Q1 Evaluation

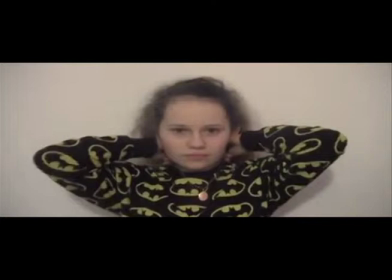(8:15)
This means that during the film, the audience see a clear change within the protagonist, meaning that they know that she has been possessed because she becomes more masculine.
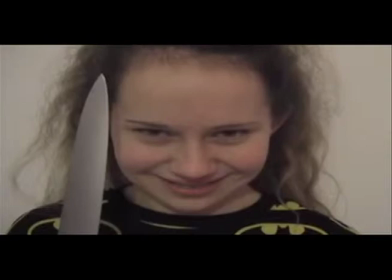(8:23)
By using shots such as the one with the female character with a knife in her hand, this makes her appear more masculine and dangerous to the audience. The Exorcist uses the same conventions and makes the female character change throughout the film, meaning that the audience witness the change and the character becomes more dramatic for them.
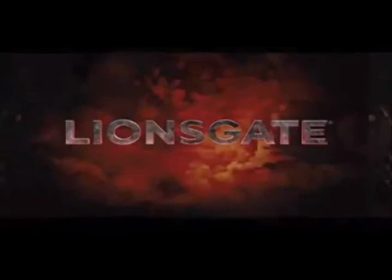(8:42)
I followed the institutional conventions and put the film distributors at the beginning of the trailer, and then put the other information, including the director and the main characters' names, at the end of the trailer.
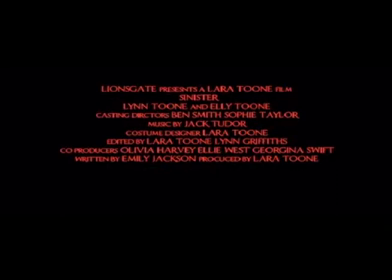(8:52)
I decided to follow these conventions because I wanted the audience to know exactly where to find the information. This is where they would expect the institutional information to be, and so I followed this convention.
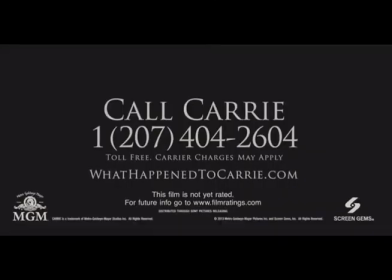(9:05)
The Carrie and Insidious trailers also follow these conventions so that the audience aren't confused about where to find it.
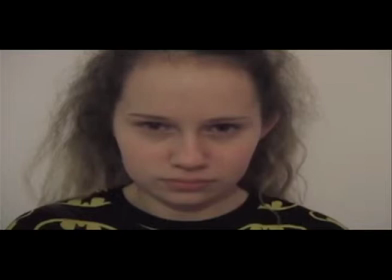(9:11)
My trailer follows the representation conventions of a horror trailer by using a young female as the main character, highlighting her vulnerability to the audience. Furthermore, by using an authority figure,
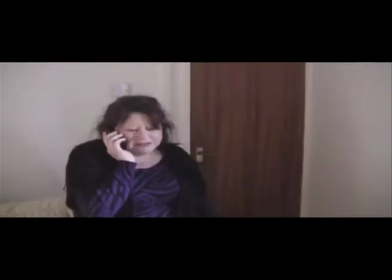(9:22)
this was enabled to provide help and the situation and loses control, and this follows the representation conventions of a horror trailer.
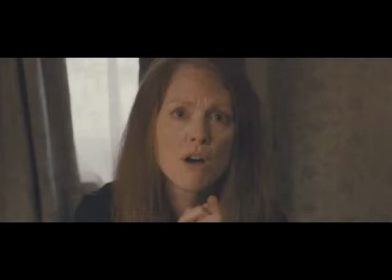(9:33)
The Carrie trailer also follows this convention by using a mother figure of authority who is unable to stop her daughter.
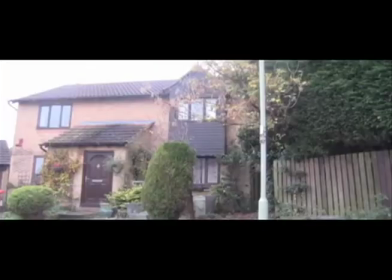(9:40)
Moreover, by using the setting of a home, it follows these conventions and highlights the threat to the audience because it's supposed to be a place of safety and portrays the idea that nowhere is safe.
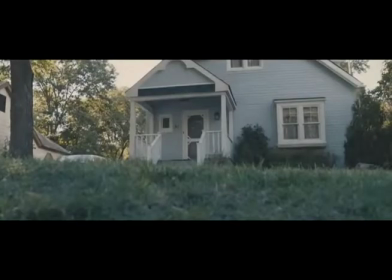(9:49)
Carrie uses this convention, and so does Insidious, to make it more terrifying for the audience. In my trailer, the mother tries to help her daughter by purifying her blood,
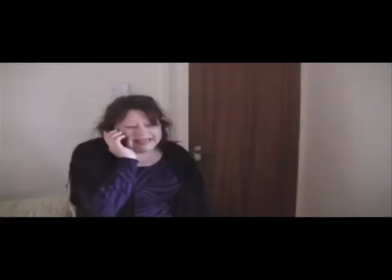(9:58)
but is unsuccessful and has to phone another figure of authority to beg them to help her with her daughter's possession. This also follows the representation conventions because it shows that someone who is experienced at dealing with this is required. Insidious follows the same representational conventions.
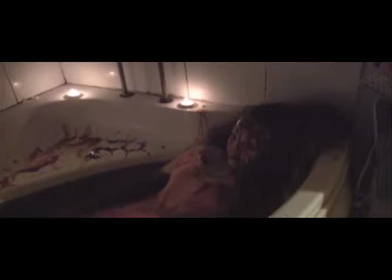(10:16)
Moreover, by using the bathroom as one of the settings of my trailer, this also follows representation conventions of horror trailers. I had a few shots of the female protagonist in the bath with blood all over her, and this further highlights her vulnerability and the extremely conventional of a horror trailer.
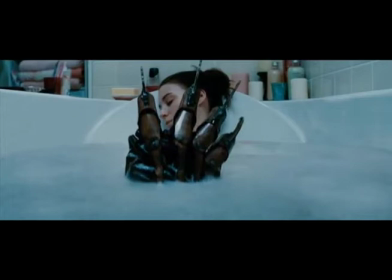(10:33)
Lots of other trailers and films have followed this convention to emphasise the threat, such as The Last House on the Left and Nightmare on Elm Street.
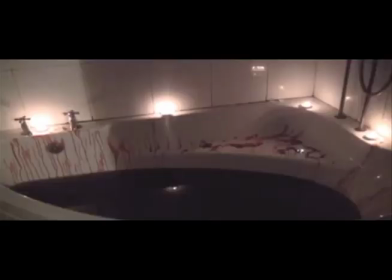(10:41)
The darkly lit room, lit mainly by candlelight, adds a dark element to the trailer. I use this because it makes the shot more eerie and dramatic. The lighting in the shot means that the trailer scene takes a sinister turn at this point.
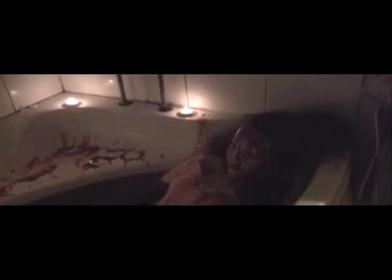(10:53)
This shot was part of a montage, and this point the music started to building more tension and meaning that the scene is more dramatic.
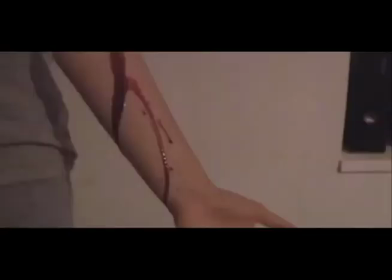(11:01)
Furthermore, the mise-en-scène in my trailer means that it looks more realistic. I use blood and a knife, which are both conventional props found in horror films.
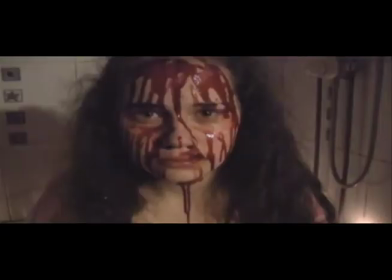(11:09)
This highlights to the audience that it's a horror trailer. I mostly followed the cinematography conventions in my trailer by using lots of short shots, meaning the suspense was built in my trailer by using a montage, especially towards the end.
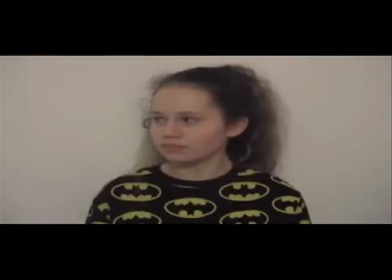(11:23)
Using mainly close-ups and mid-shots meant that the trailer follows the cinematography conventions. Carrie trailer and the Insidious trailer also follow these conventions to build suspense during their trailer in order to engage the audience and build excitement.
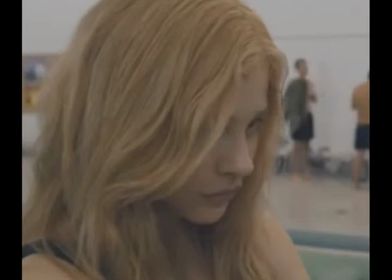(11:37)
Moreover, after the title appears,
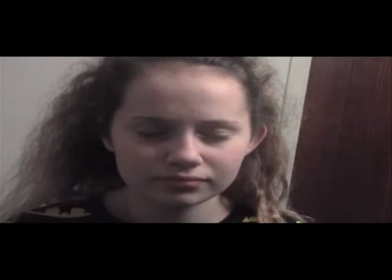(11:39)
I decided to follow the convention that is sometimes used to add another shot to scare the audience after they think the trailer has ended.
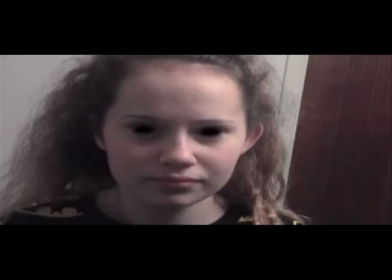(11:47)
This is because I wanted to lure them into a false sense of relaxation and then suddenly shock the audience, because this is something that people talk about and it means that they're more likely to go and watch the film when it comes out. Insidious also follows this convention for the same reason that I did.
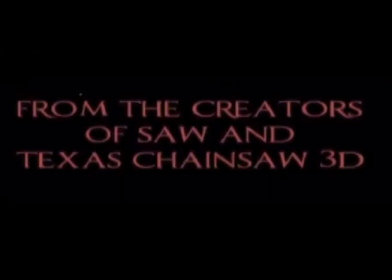(12:01)
My typography follows the typography conventions of a horror film and matches that of my poster and website. The font is serif, and this is similar to that of The Conjuring. I decided on this font because it's easy to read and associated with lots of horror films. The same font was used throughout all of my captions and changed slightly for the title because I did some splats and removed parts of the writing to make it look more conventional and less clean and tidy.